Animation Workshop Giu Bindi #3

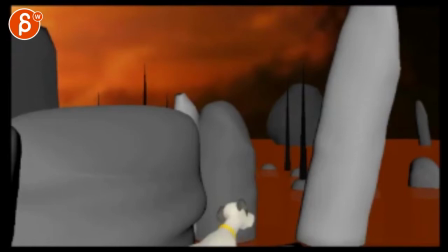(0:04)
All right let's check the doggy out here.
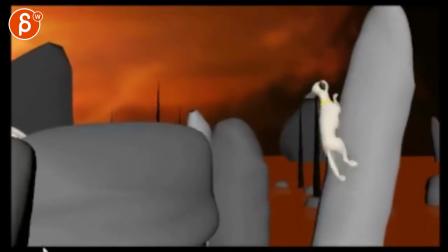(0:13)
Oh cool I like that slide.
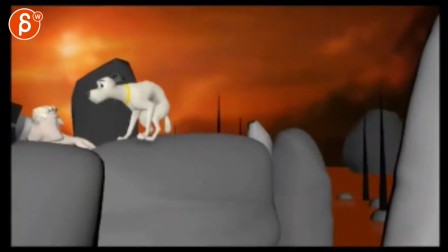(0:17)
All I would do is by now right at the end like I don't know what this frame is 74.
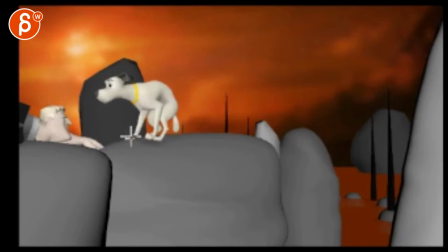(0:28)
Start I what is where's my thing you start adding a little paw forward and paw forward. These are awesome doggy legs, meaning that you end up something where he's balanced right legs, but then also legs forward.
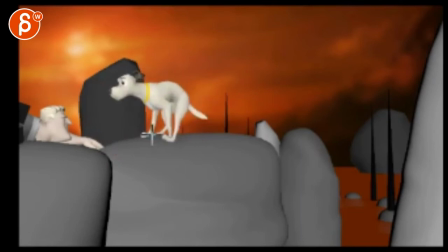(0:44)
And then looking at the guy. So you slide, and then you stop, and then you take step forward, step forward. More balanced. It's cool. I like it. I like that, actually.
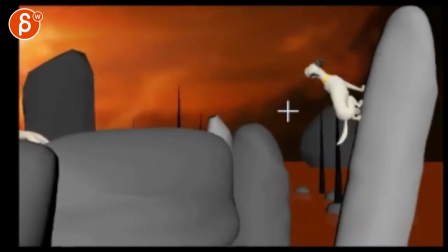(0:58)
That feels a bit limp right through there.
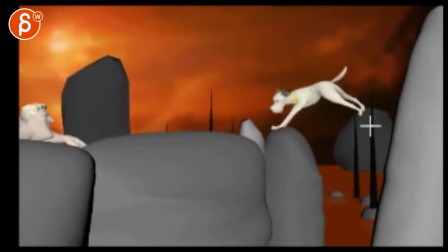(1:03)
and watch out you got a little frame pop here that leg goes and then kind of whoa and then they stick in the air here so by now this doggy needs to be here I'm not sure if you actually move it forward so with that push off it really needs to go further
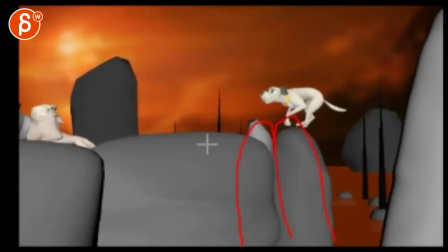(1:21)
so you might have to take this piece and just put it here and shorten this piece so that the dog would land hereish right there this is a really fast drop we've got the head boop right there
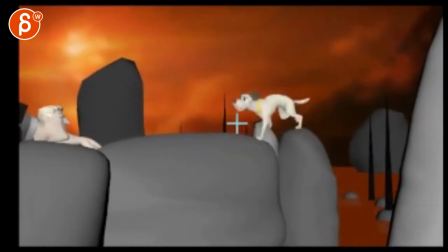(1:39)
something drops really really fast boop right there cool slide though i like it
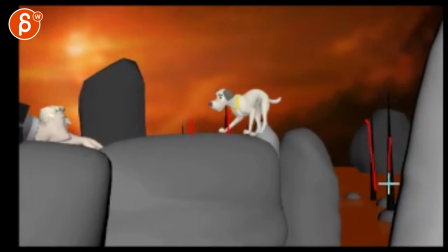(1:54)
i would probably take these guys it's just a simple thing but angle them so diagonal stuff is a bit more threatening usually then you might want to bring i don't know if you're going to light this but like we're starting to lose the spikes of these guys so you could bring those clouds
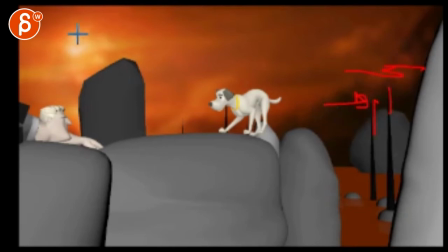(2:13)
over to the right or you know with this light maybe there's some lighting on the left that will illuminate the edges there simply
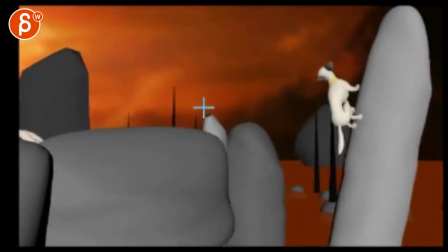(2:24)
it's cool though so you're saying ending rough camera actually the
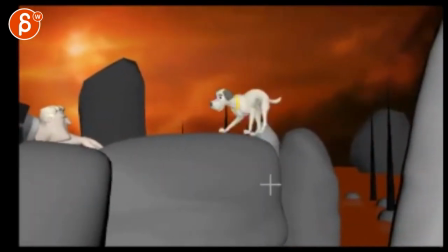(2:30)
camera is fine because it frames it correctly it would just be a one more layer of handheld,
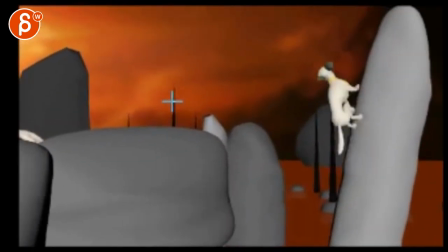(2:37)
which I can totally show you. And I'm missing the uniform. Got to model it yet.
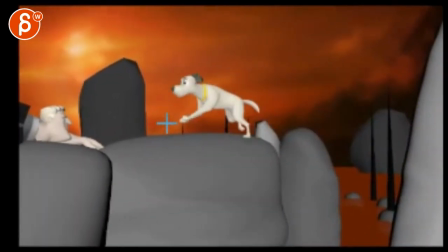(2:44)
Uniform? I'm not sure about the uniform.
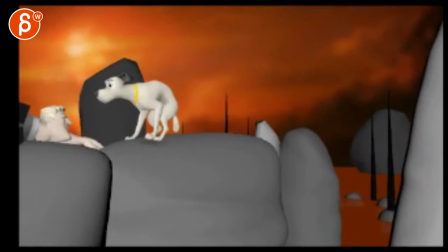(2:48)
But yeah, the guy's there. Just let me know what you want to do with the guy. He might just be passed out. And then I would just do, put the head sideways. Eyes closed. Jaw open. Maybe the tongue's out. You know, maybe that way you don't have to animate the character.
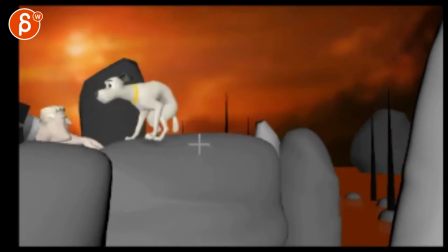(3:03)
And it's just about the dog coming over there. and come to the rescue with everything.
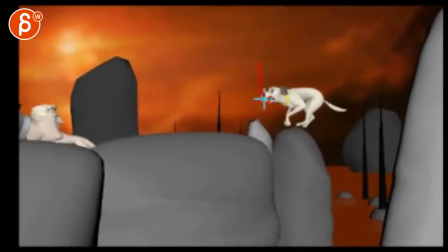(3:12)
Yeah, the biggest thing to me, the sudden drop, not enough of a push,
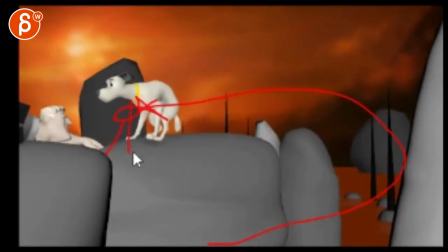(3:18)
and after that slide, one, two steps for adjustment. It's cool though.
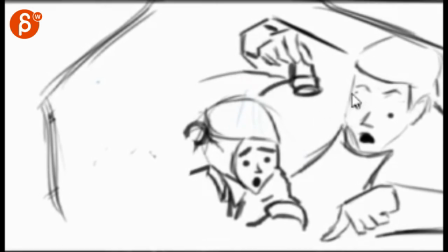(3:27)
And, this guy. So you're saying, I attached a bit of the board to my ideas, sorry about the ugly drawings, hopefully you would understand what I'm trying to do. You do need help to maybe make the camera dynamic, right now every frame is still. Dialogue says the Empire of Israel has no way of life.
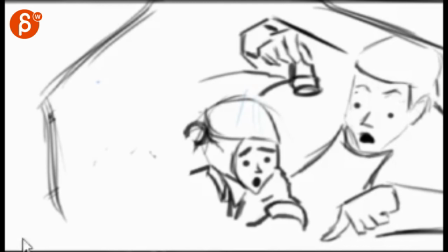(3:47)
Interesting dialogue. Just reading it, this is exposition dialogue, this is not something where the character has any emotions attached to it, or it gives us context, some conflict, some change.